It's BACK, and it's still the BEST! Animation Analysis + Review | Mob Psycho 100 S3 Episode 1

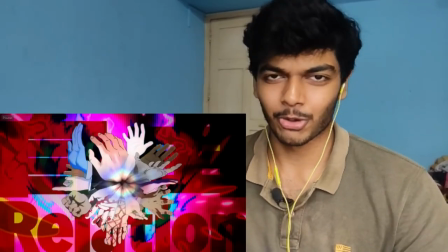(11:30)
Finally, this lot of hands animation. A lot of focus on hands. Really cool here. And this just looks like straight out of Jujutsu Kaisen.
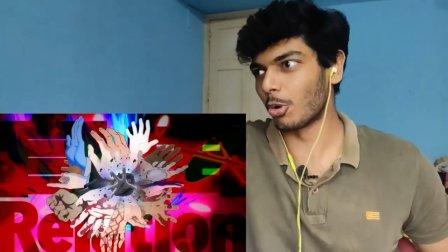(11:37)
It looks like Mahito's domain expansion. And the way the hand is poking out here looks like Shingon Yamashita's storyboard at scene.
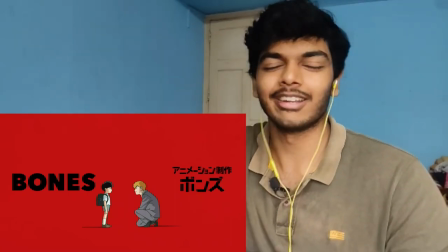(11:44)
And boom. This is just a single cut that shows just how much the creators care about the show.
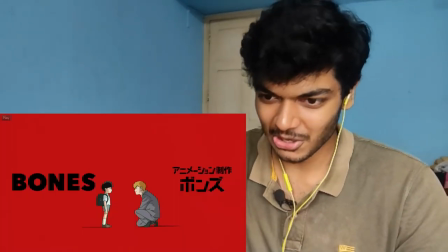(11:51)
Just mobs slowly progressing in age.
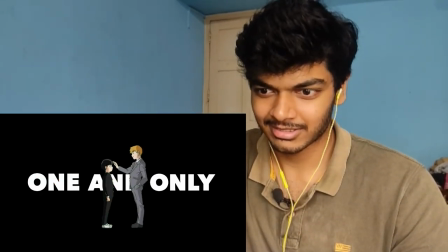(11:54)
animated in twos his clothing changing such a fluid way of doing that i i got teary-eyed when i watched it for the first time
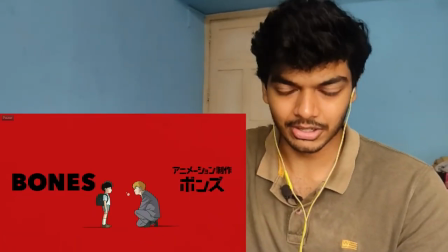(12:03)
i'm i'm also getting teary-eyed right now it's not just that just the passion of the creators right studio bones on the side switches to one one the creator of mob sucker 100 and one punch man that one cut just shows how much love the creators of this show have for the product that they're creating and that level of love that they have and passion that they have that is contagious which is another reason i love mob psycho 100 so much because if the creators love their show so much of course i love it it's also the reason i don't like tokyo avengers because how am i supposed to like something that the animation studio clearly has no respect or love for also other reasons why i don't like tokyo avengers plenty of them but that's one of the main reasons and yeah the rest of the people working here warner bros japan lc also having their name proudly being put up there after the suits over at warner bros decided to remove all of its clips from sakugaboru which is the worst thing they could do to their product but they did it anyway i will keep saying that by the way i will never stop holding that against wonder bros i will keep saying that with every single chance i get to talk about it and if that gets old i don't even give a fuck the subs for this episode really
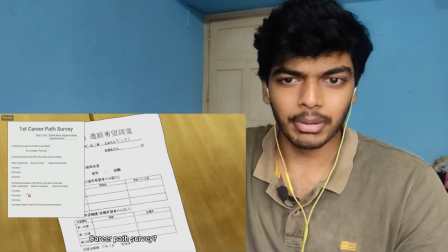(13:21)
well done i don't know if these are these are fan subs this might be fan subs uh but yeah like they made an entire page here with the
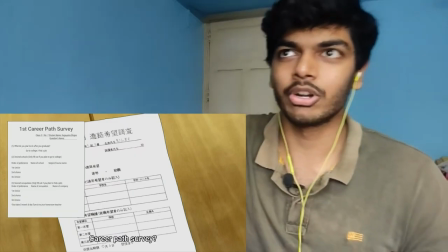(13:30)
subs laid out perfectly well this is the kind of subs that i wanted for um komi-san but yeah what we got from netflix was
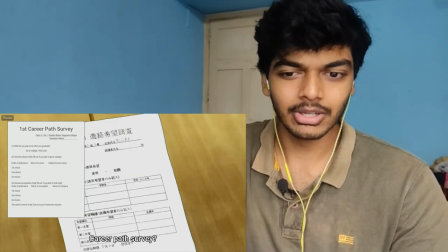(13:38)
dog shit fortunately the fan subs were really good yeah really good subtitles here theme of this episode as i said before i
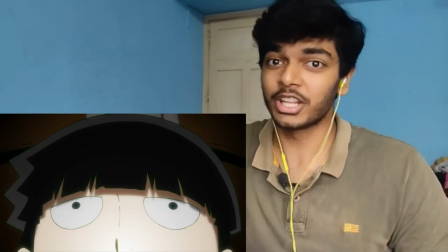(13:45)
think i said before or maybe i'm getting deja vu from you know the recording that i did record for the entire episode this is one of the standard cuts of this
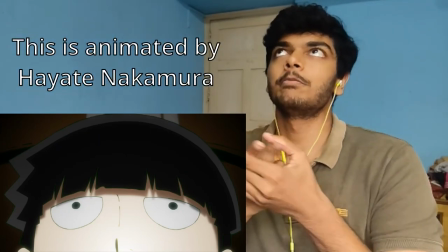(13:53)
episode if i had to say how many standouts cuts yeah there are two
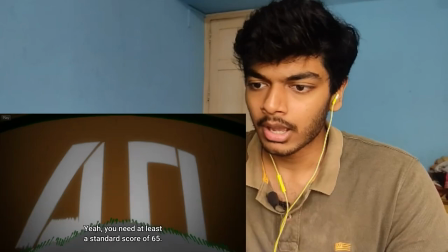(13:57)
standout action cuts in this episode this is one of them and yeah this is the fluid background animation here.
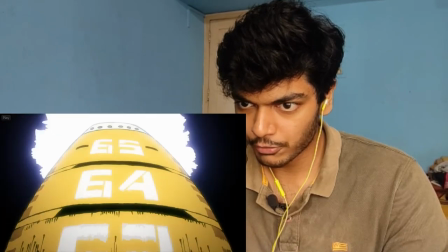(14:04)
Let me remove the subtitles. Super fluid background animation with camera movement as well.
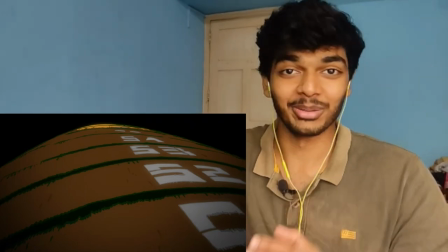(14:09)
Like this tambourines. I call them tambourines. I don't know what this actually are.
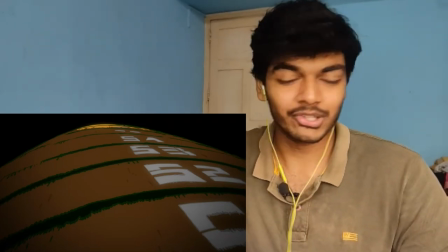(14:17)
I'm not a very athletic person either. But yeah.
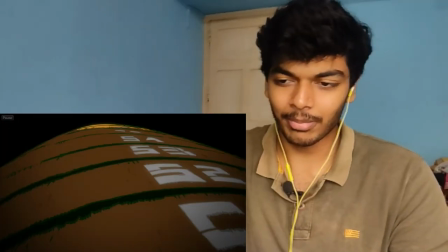(14:20)
You go, you sway from left to right and as you go up and of course really good smears here to show the movement.
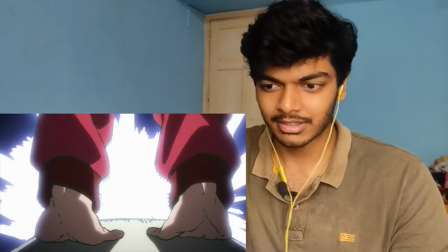(14:27)
Yeah. And cool perspective shift and she just bounces off on from on top of it.
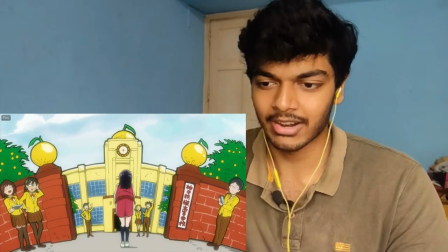(14:33)
Really fluid cloth animation and hair animation. Yeah, just a really fluid sequence.
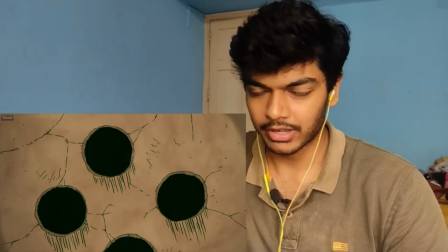(14:40)
And this is a really well storyboarded scene. Like we look at the figurine here, it's not a figurine, like more like a statue.
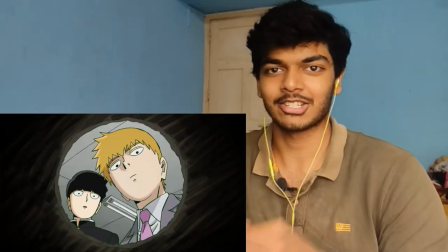(14:47)
And then we go into the statue. We get this perspective from inside the statue. So now the camera, it's not a real camera, but not only is the camera in there,
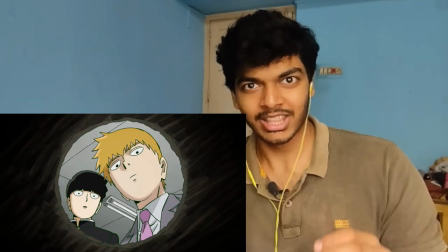(14:55)
the microphone is also in there because the sound feels like it's coming from in there.
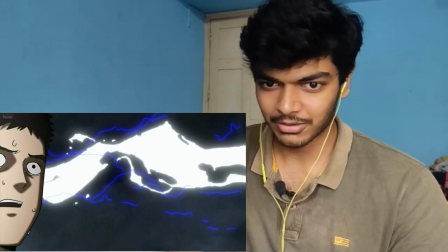(15:00)
Again, this really cool FX animation for this really short, comical segment.
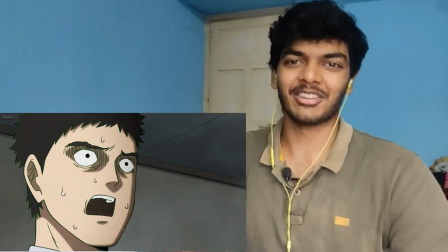(15:06)
Just like lightning going through Seredava's head. Did it have to be that well animated?
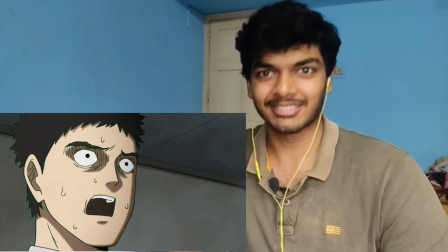(15:12)
No. And the effects, they look really good there. It's crazy.
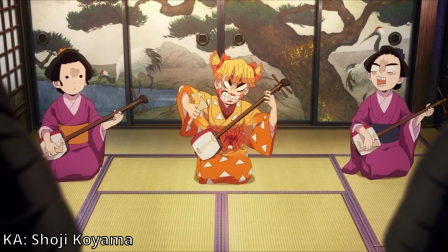(15:16)
It reminds me of the animators over at Defortable going absolutely all the fuck out for Zenitsu's sequence.